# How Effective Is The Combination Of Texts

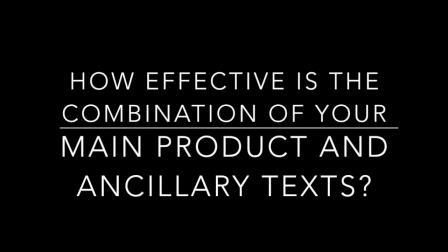(0:00)
This video will be showing how effective my combination of main product and ancillary texts are.
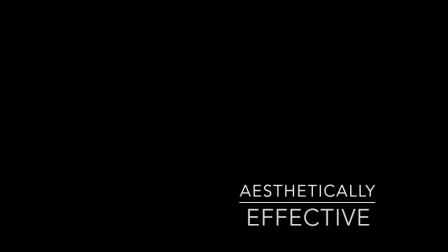(0:06)
I'll start by explaining how aesthetically effective my pieces are.
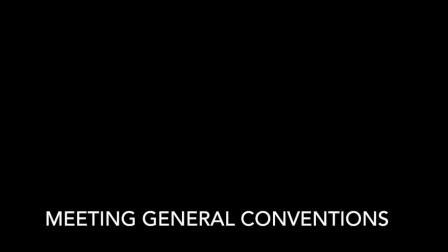(0:10)
The first way in which my pieces are aesthetically effective is due to the fact that they meet general conventions.
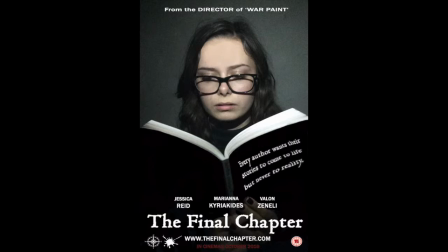(0:17)
We met the general conventions of a film poster by using our title, a striking image, and having the names of our main characters on the front.
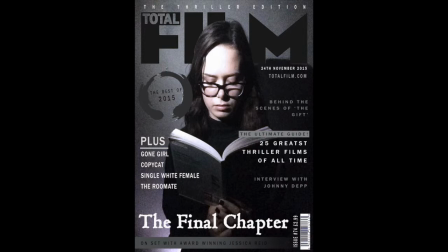(0:28)
Some of the ways which we met general conventions of our magazine cover is by using buzzwords, a striking image, and an established title.
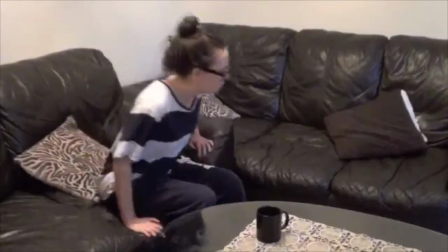(0:36)
And conventions of a trailer that we met was that we had slow cuts building to a montage scene which built suspense,
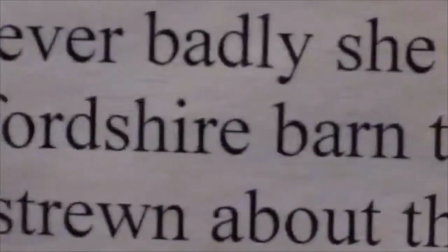(0:43)
our title shown at the end, and it was in non-chronological order.
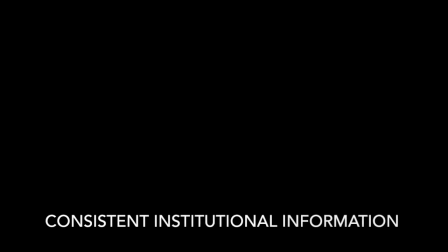(0:48)
My pieces are collectively effective as they have consistent institutional information. Our group created a sense of journey in an aesthetically effective piece by
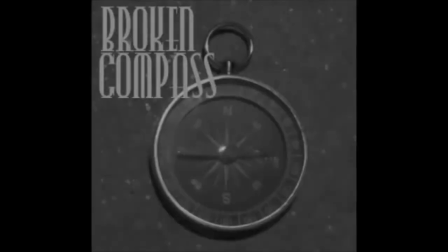(1:00)
carrying our distribution company through from our Year 12 piece over the Broken Compass.
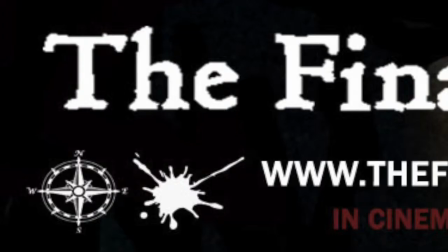(1:05)
We also carried through our production company of Simple Ink, which we developed this year, and carried that through onto our film poster using logos.
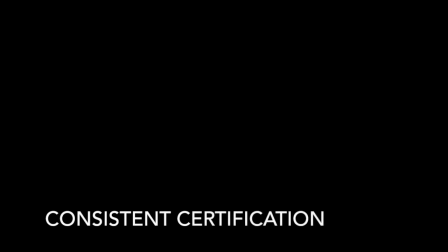(1:14)
The next way in which we kept an effective piece is by using a consistent certification. Now, although we did not show this in our trailer or magazine cover,
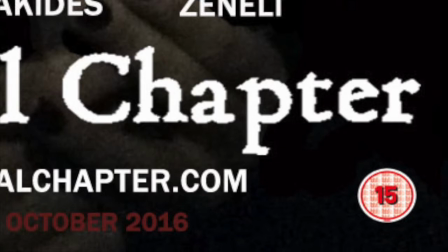(1:24)
we did show it on our film poster and stuck to the certification that we chose throughout our making of our trailer.
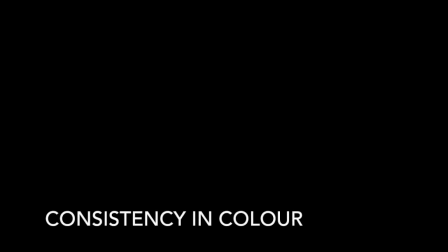(1:32)
Another way in which our pieces were aesthetically effective was the fact that we used a consistent colour scheme.
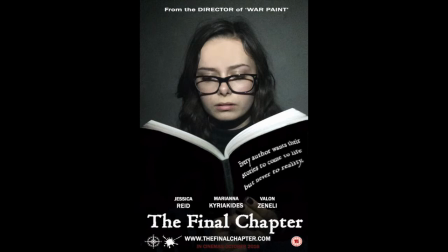(1:40)
It can be seen in our magazine and film poster that we kept to the same colour scheme of greys and dark, cool colours.
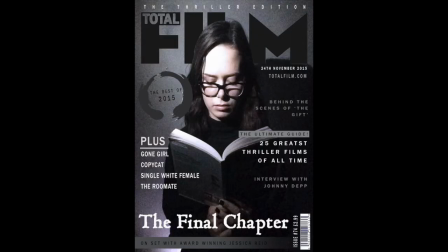(1:47)
This was also shown through our montage in our trailer, where cool colours are also used,
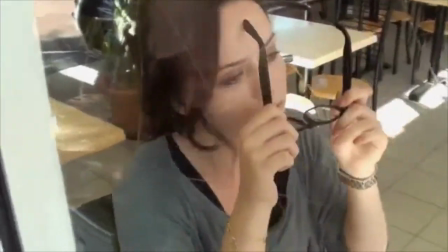(1:55)
but also warm colours, taking inspiration from Rosemary's Baby, which we analysed as a class,
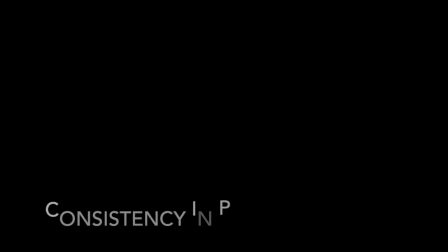(2:01)
which gave this offsetting but warm effect. Through our pieces, we also kept consistency with our use of props.
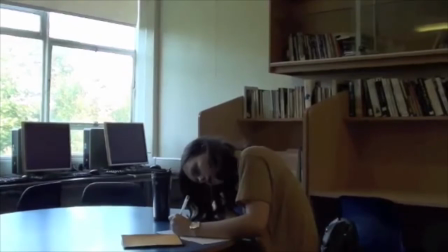(2:10)
The use of books as props particularly hinted at our narrative in our film poster,
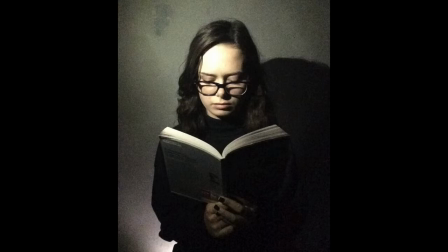(2:16)
magazine cover and trailer, which is why we used them throughout to really hint to the audience as to what the storyline was.
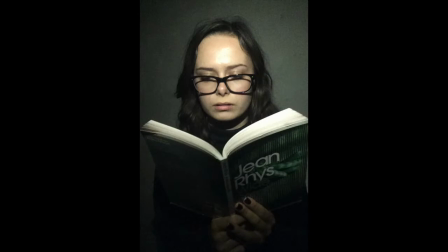(2:23)
This was also shown through our audience feedback, where we were told that the use of props really helped to hint at the narrative. It was really clear that she was a writer because of the props being used with her.
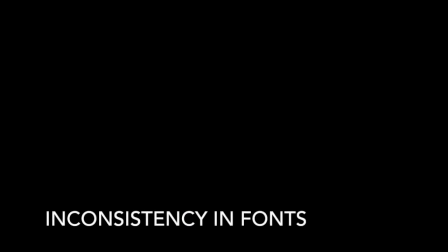(2:34)
However, one way in which we were not aesthetically effective was our inconsistency with font style.
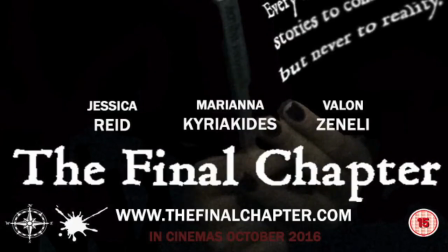(2:40)
Although our film poster and magazine cover have the same font style, we did not in our thriller trailer at the ending,
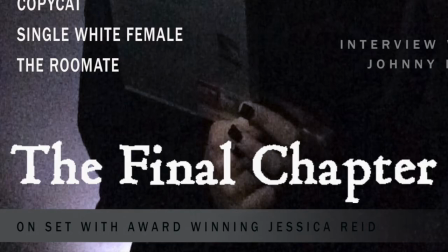(2:47)
and instead had all capitals used and a more bold and straight and sharp looking font,
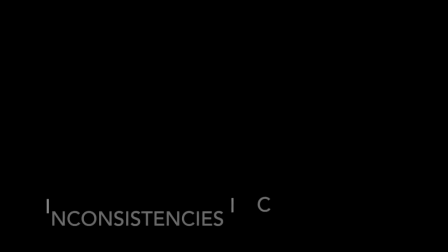(2:55)
which was inconsistent and wouldn't have been as effective. Another inconsistency our group had was inconsistencies in costume.
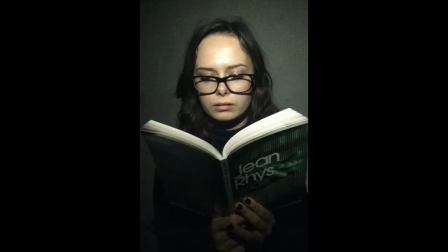(3:03)
Despite our film poster and magazine cover having the same costume worn by our main character,
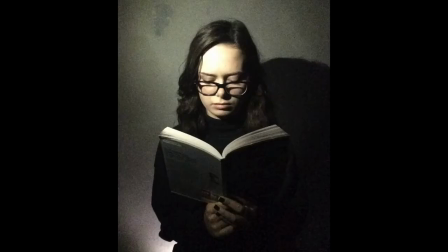(3:09)
during the trailer there is no point in which she wears this costume, which would be jolting for the audience to see and may confuse them,
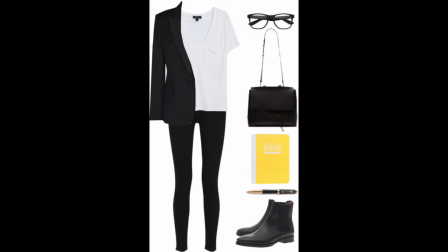(3:17)
causing our costume choice to make our products as a whole less aesthetically effective.
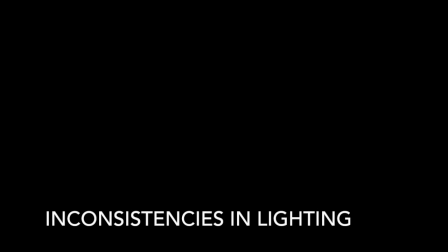(3:23)
Between our media products, we also had inconsistencies with lighting.
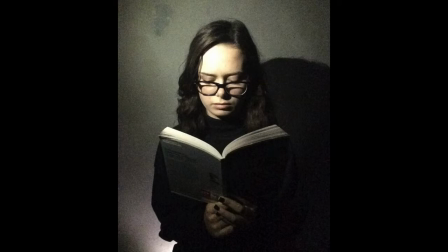(3:27)
Despite having the same lighting style in our film poster and magazine cover, during our trailer, even whilst the montage,
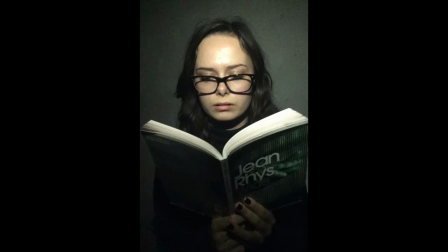(3:35)
which is meant to be tense and eerie, is happening,
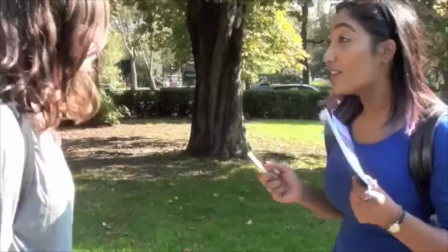(3:38)
our lighting is quite bright and doesn't give off the effect of a dark and tense atmosphere. I will now look at how my pieces are conceptually effective. The first way in which our products do this is that we have a clear narrative.
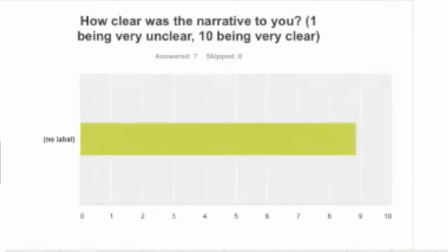(3:53)
Initial, interim and final feedback all showed us that our narrative was very clear throughout our trailer. It's clear. And was the narrative clear? Yes. Yeah, I fully understood what happened. Like the narrative was really clear.
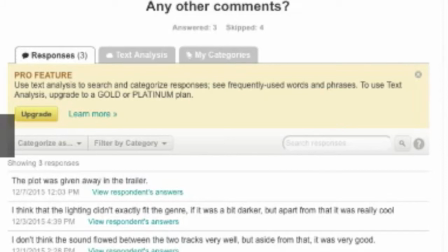(4:09)
However, we did receive some feedback that our narrative was given away too much.
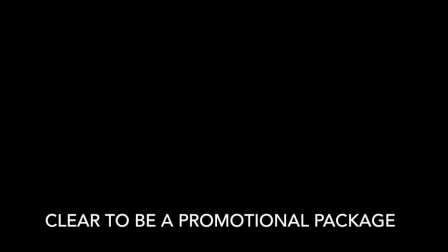(4:14)
Another way that we were conceptually effective was that it was clear that our pieces were a promotional package.
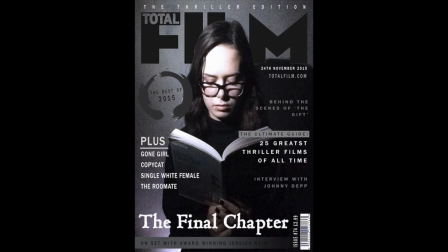(4:20)
This was most clearly shown through our use of props of our book, which hinted at the narrative, and our
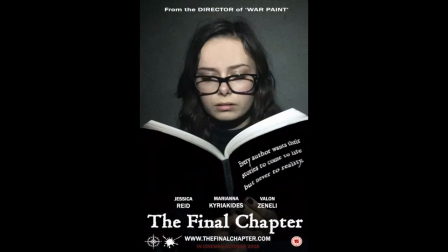(4:26)
consistency of using our tagline, which we used in the trailer and in our film poster to hint at our storyline.
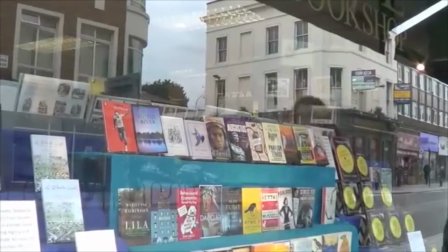(4:33) Every author wants their stories to come to life.
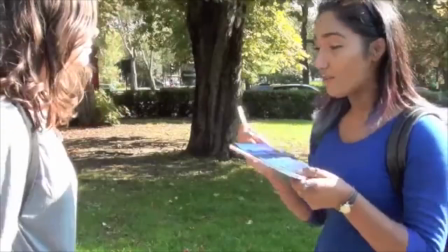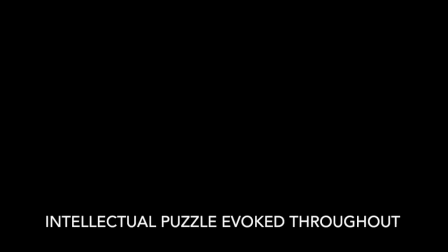(4:41) Never to a reality.
Our pieces were also conceptually effective as they evoked the intellectual puzzle and enigma code throughout.
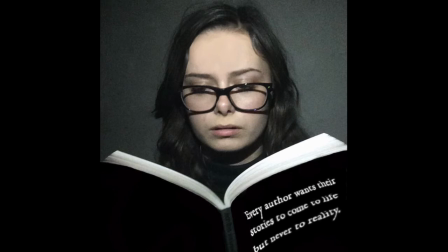(4:49)
Enigma code would have been evoked from audiences through the use of our props and our costume,
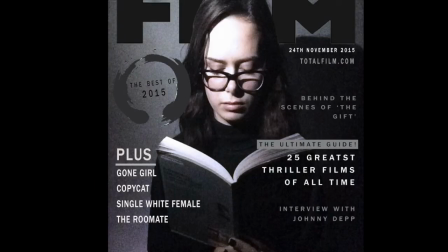(4:54)
which would have made the audience question what was happening and why. We also evoked the intellectual response from our audiences by using close-ups,
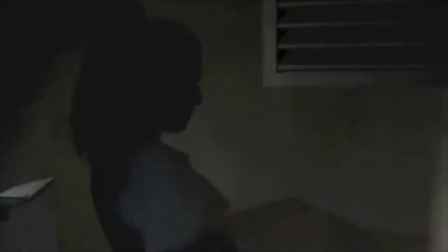(5:02)
silhouette shots to build tension. This was supported by the fact that our audience said that it helped to build tension.
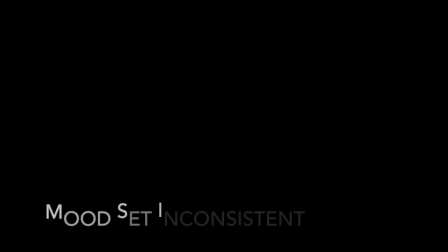(5:08) Plot twist adds to the suspense.
However, it could be said that the mood set was inconsistent.
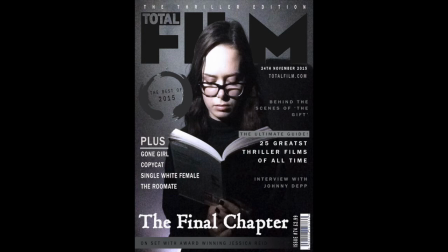(5:14)
This is due to the fact that compared to our magazine poster and film cover, which had cool and dark lighting,
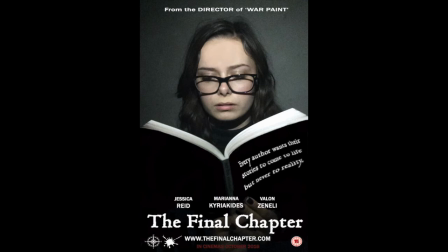(5:20)
our trailer had very warm yellow and bright lighting,
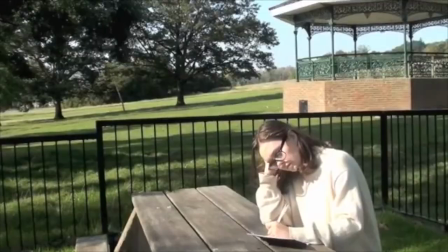(5:25)
which would have offset the idea that it was meant to be suspenseful and tense.
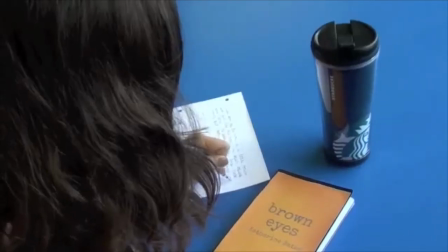(5:30)
This is even shown to have inconsistencies within the trailer,
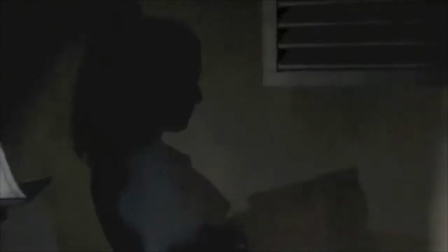(5:35)
as even when it gets more tense and to our montage scene, the lighting remains the same. I need your help.